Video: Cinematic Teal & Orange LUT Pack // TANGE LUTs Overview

And now let's go to another shot that I also really like. And this is better to show you the green tones.
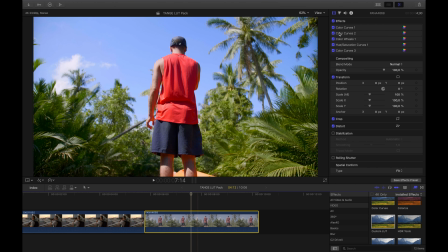[8:22]
Okay, now it's displaying. It's a bit lagging. So also apply the custom LUT. And then you load again. Let's just go through the LUTs here. We have TANGE red. It definitely does a bit too much, but I know already that a lot of you would like TANGE red.
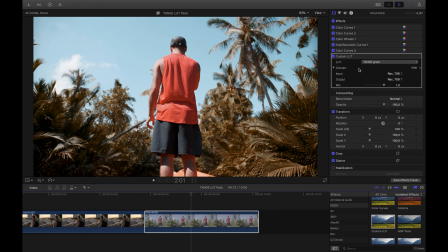[8:40]
I will show you later why. Then TANGE green. Also not bad, but it also destroys the green tones again a lot.
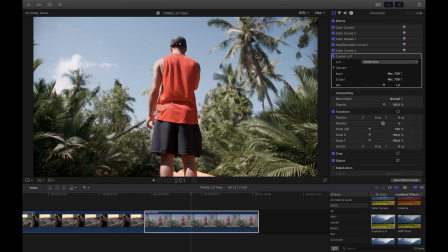[8:49]
And TANGE blue. It's also not bad. It flattens out the background a lot so that the person stands a lot more out. So in that case, actually, let's just first the worst case here. This is TANGE green.
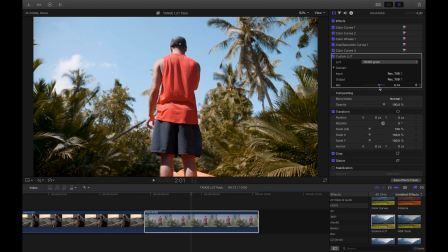[9:01]
TANGE green doesn't work that good. I mean, I could lower the mix a little bit. That would already look a bit nicer, but it's still not perfect. I definitely want to rescue the green tones here. That's why I will go to GT and apply GTC for colder green tones.
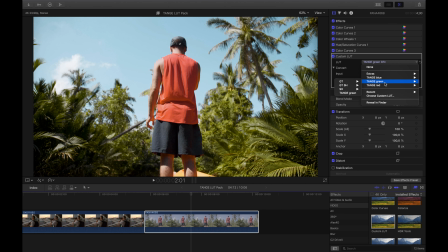[9:18]
You can see that now. And I could also try GTW. Makes it a bit warmer, but not perfect. It's a bit unrealistic, I would say, in that case.
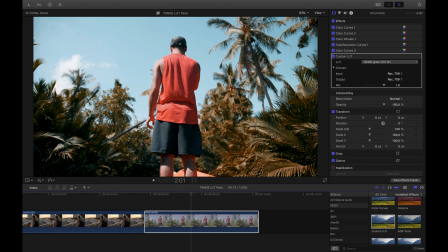[9:30]
GTH makes it even more. Maybe some people like that look, but I think it's too much grading here. Of course, when I see that right now, it could also make sense to put a bit more. I already did it with the shadows, sorry. I wanted to show that here. That really does too much, you can see that.
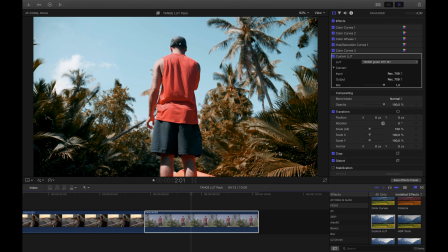[9:48]
So in that case, applying a look with some blue in the shadows also removes a bit of the red look, and that makes it look nicer. So that's actually not too bad here. but it looks too unrealistic. So let's go for red, because I think red is the look that most people would choose here.
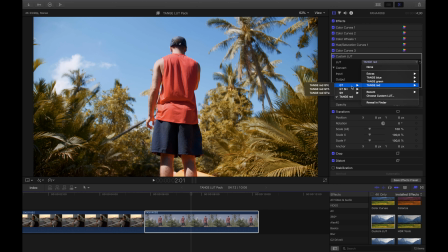[10:05]
And let's also rescue the green tones with GTC. I would say that already looks pretty nice. We have a very intense green tone here and a nice red as a contrast, and then the slightly desaturated blue in the sky.
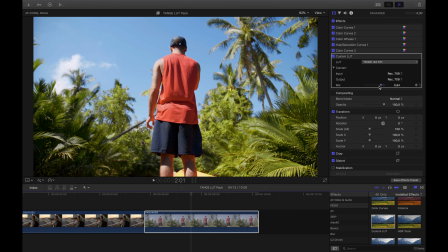[10:22]
I really like that look already. Of course, you could also adjust it a little bit if the green tones are a bit too crazy for you. Then you can also adjust the mix. But what I want to do here is I will go for GTW to make the green tones a little bit warmer,
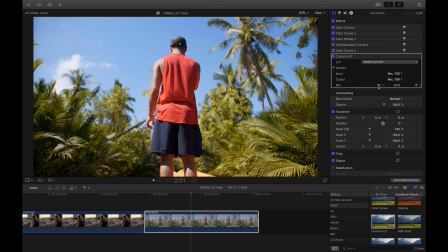[10:38]
because also a lot of people might like that, and here it would actually make even more sense to adjust the channel mixer, or the mix here a little bit. It's not a channel mixer, sorry. So before and after. It's only a slight transition, but it already looks a lot nicer.
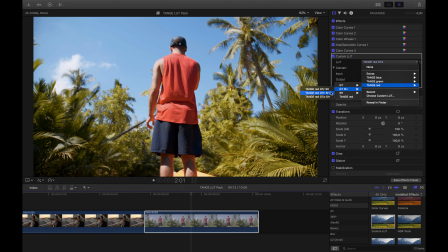[10:55]
And then, of course, the next thing that I could do here is GTSH, bring a bit more blue in the shadows. And that's already pretty nice. It looks a lot colder, might be too cold because it's tropical,
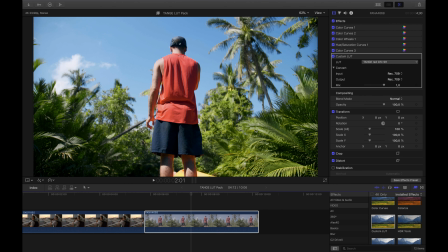[11:09]
but it is a strong contrast between orange and those bluish green tones and the blue in the background. So that's already a pretty nice look. So what I also want to try is GTWSH.
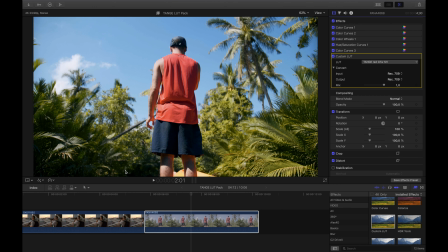[11:23]
So here we also have a bit more blue in the shadows. That is not so obvious, but it works nice. And you have pretty natural looking green tones here and a nice separation with the red.
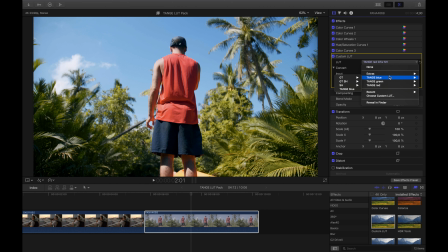[11:37]
So I would probably go for that look. But let's also try Tange Blue. I don't use Tange Blue that much. My favorite is really Tange Green in most cases, but not for that one. But Tange Blue actually works quite good for that as well. Here you can see that the green tones are totally desaturated.
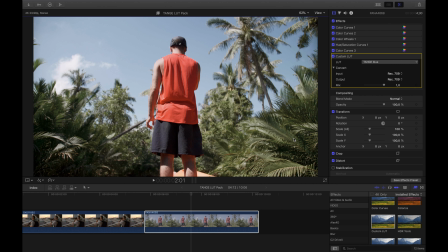[11:53]
That's what I meant in the first part of the video, that the green tones in a lot of orange and teal cases get a bit lost. But it's not too bad here, because then the red stands totally out. So it's actually usable if you want to go for that look. It's just a matter of what you like. So let's rescue the green tones with GTC.
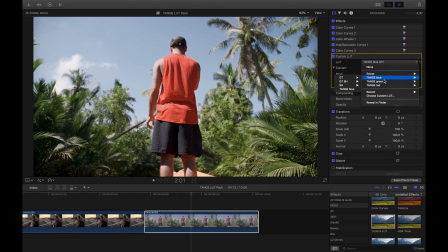[12:13]
It's still pretty desaturated, but it's definitely more green. And yeah, let's mix one. Then GTH.